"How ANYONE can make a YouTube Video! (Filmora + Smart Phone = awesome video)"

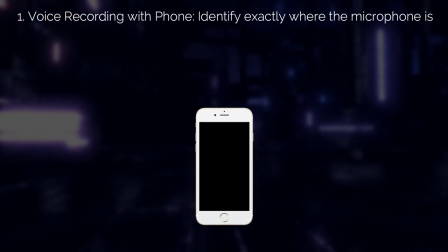245s
When recording your voice for the video, if you do use your phone for it, make sure you identify exactly where the microphone is on your phone.
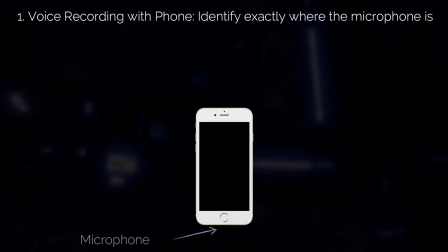253s
Usually it's at the bottom. Once you know where it is, make sure the microphone is angled up towards your mouth when recording.
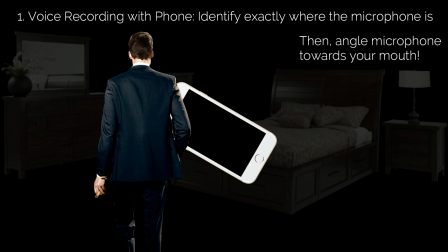261s
You don't want it facing away from your mouth because that'll have a huge impact on the audio quality.
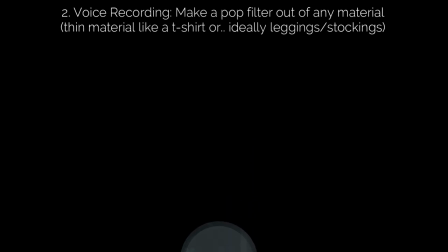268s
If you don't have a pop filter and don't want to buy one, you can basically use any kind of material for this.
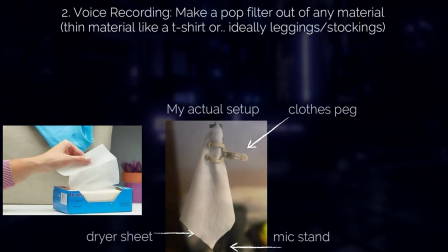274s
For probably the first six months of making videos, I just used a dryer sheet and a laundry net draped over my phone, or hung in front of my phone.
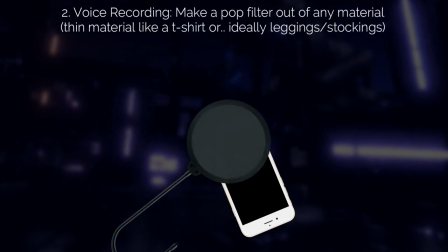283s
This works really well and is basically the same as an actual pop filter, it's just a bit more annoying to work with.
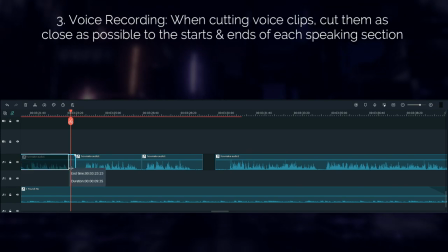290s
My third tip is when you're cutting all of your voice clips, cut them as close as possible to the starts and finishes of each of your sentences.
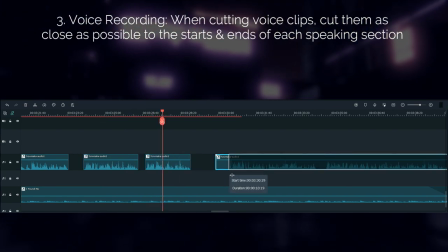299s
This helps to avoid any lip smacking noises from making it into your video. And my final audio trick is related to the last one.
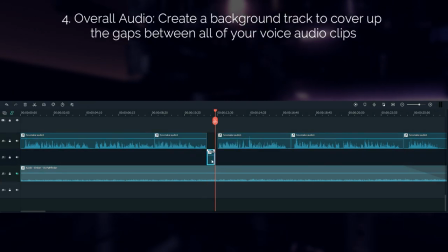307s
You want to create a background track to bridge the gaps between all of your audio clips.
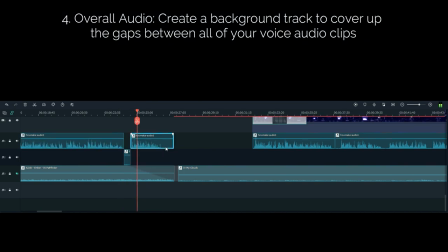313s
So this basically just involves recording a blank audio track in your normal recording space.
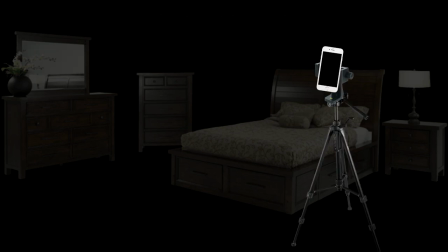319s
So I just left my phone sitting on my tripod recording silence for a few minutes.
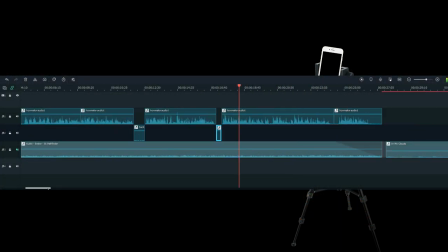325s
Then I cut out pieces of that and fill in all of the spaces between all of my voice clips.
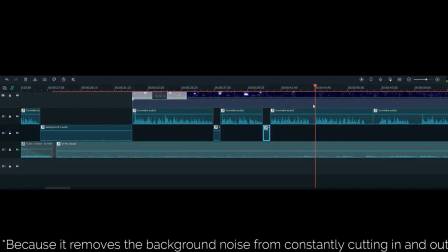330s
I won't go into why this is important, just trust me it is. Okay, now for the video tricks.
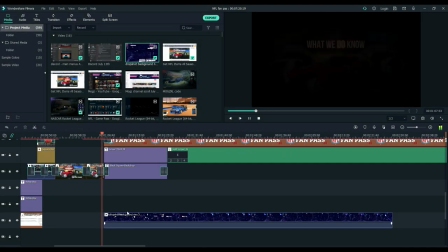337s
The absolute best advice that I can give people starting out making videos is to create a background video track.
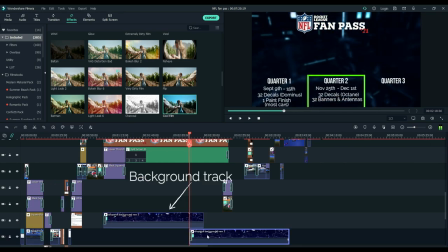344s
This will be video that plays when you don't have any other ideas for what to put in its place during the video.
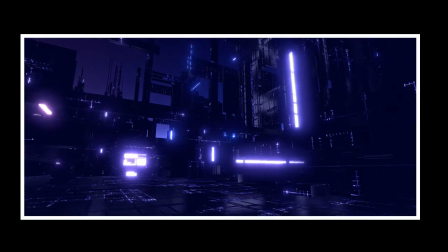350s
For me, I use a video that I recorded in the drop shot map in Rocket League.
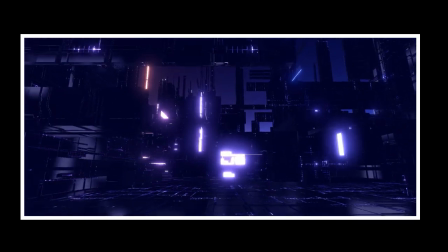355s
I basically just drove around during a replay in the fly mode and recorded this for use in my videos.
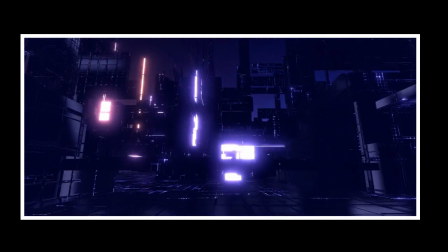361s
Then I added a blur effect over the top of it.
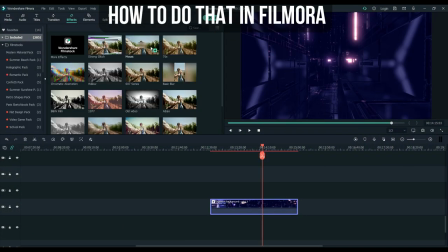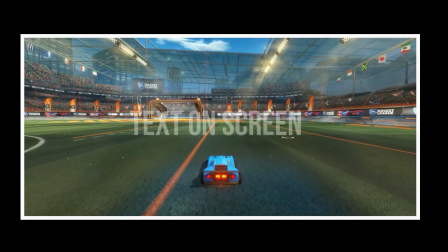373s
My second tip is that whenever you add text on the screen, such as in a title screen or to make a statement to the viewer,
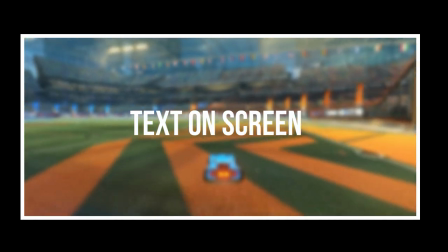379s
add the blur effect to the video underneath it. This adds a professional feeling to the video and helps make the text clearer.
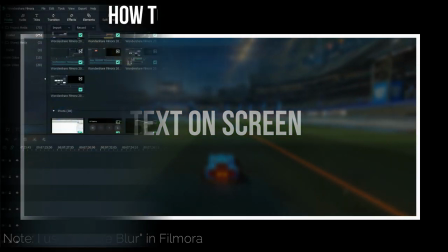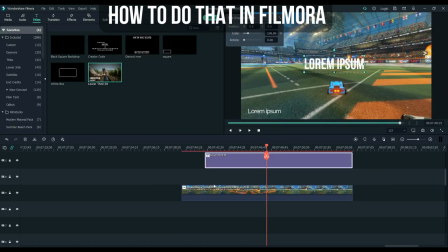And the last tip is make your transitions as clean as possible. Transitions are one of the most important things to give your video a clean look.
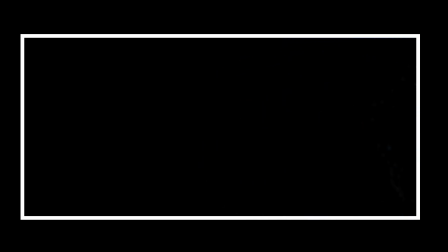405s
If they're too jumpy or too abrupt, they can easily make the viewer uncomfortable. So try to sync them with your music as much as you can, and edit out any sudden changes in the video during the transitions.
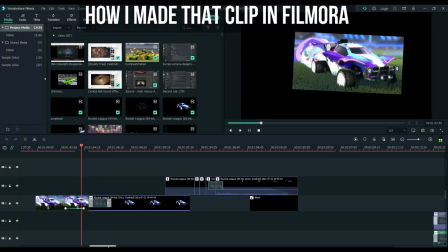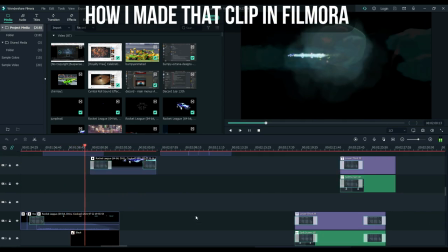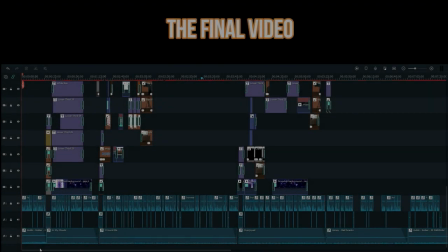428s
And that's it, that's my super quick 5 minute intro to making a MOGS YouTube video.
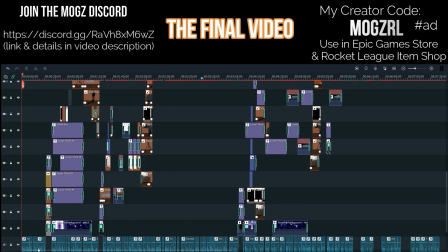433s
As I said at the start, if you guys want a more in depth look into any of this stuff, let me know down in the comments.
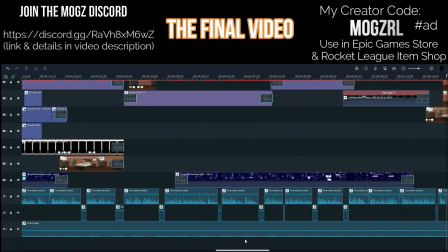438s
I could honestly make this video 30 minutes long and go into crazy detail on every part, but I wanted to keep it as short as possible for the first video.
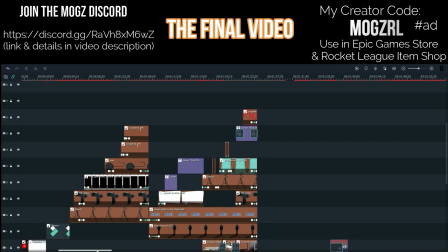447s
And like the video if you liked it, dislike it if not, subscribe for more videos like this I guess, and a whole bunch of Rocket League content.
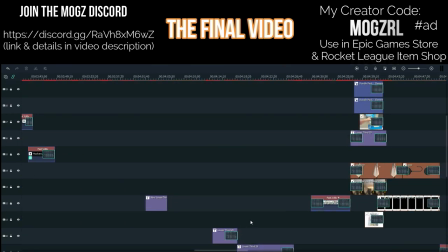456s
As always, thanks for watching and I'll see you guys in the next video.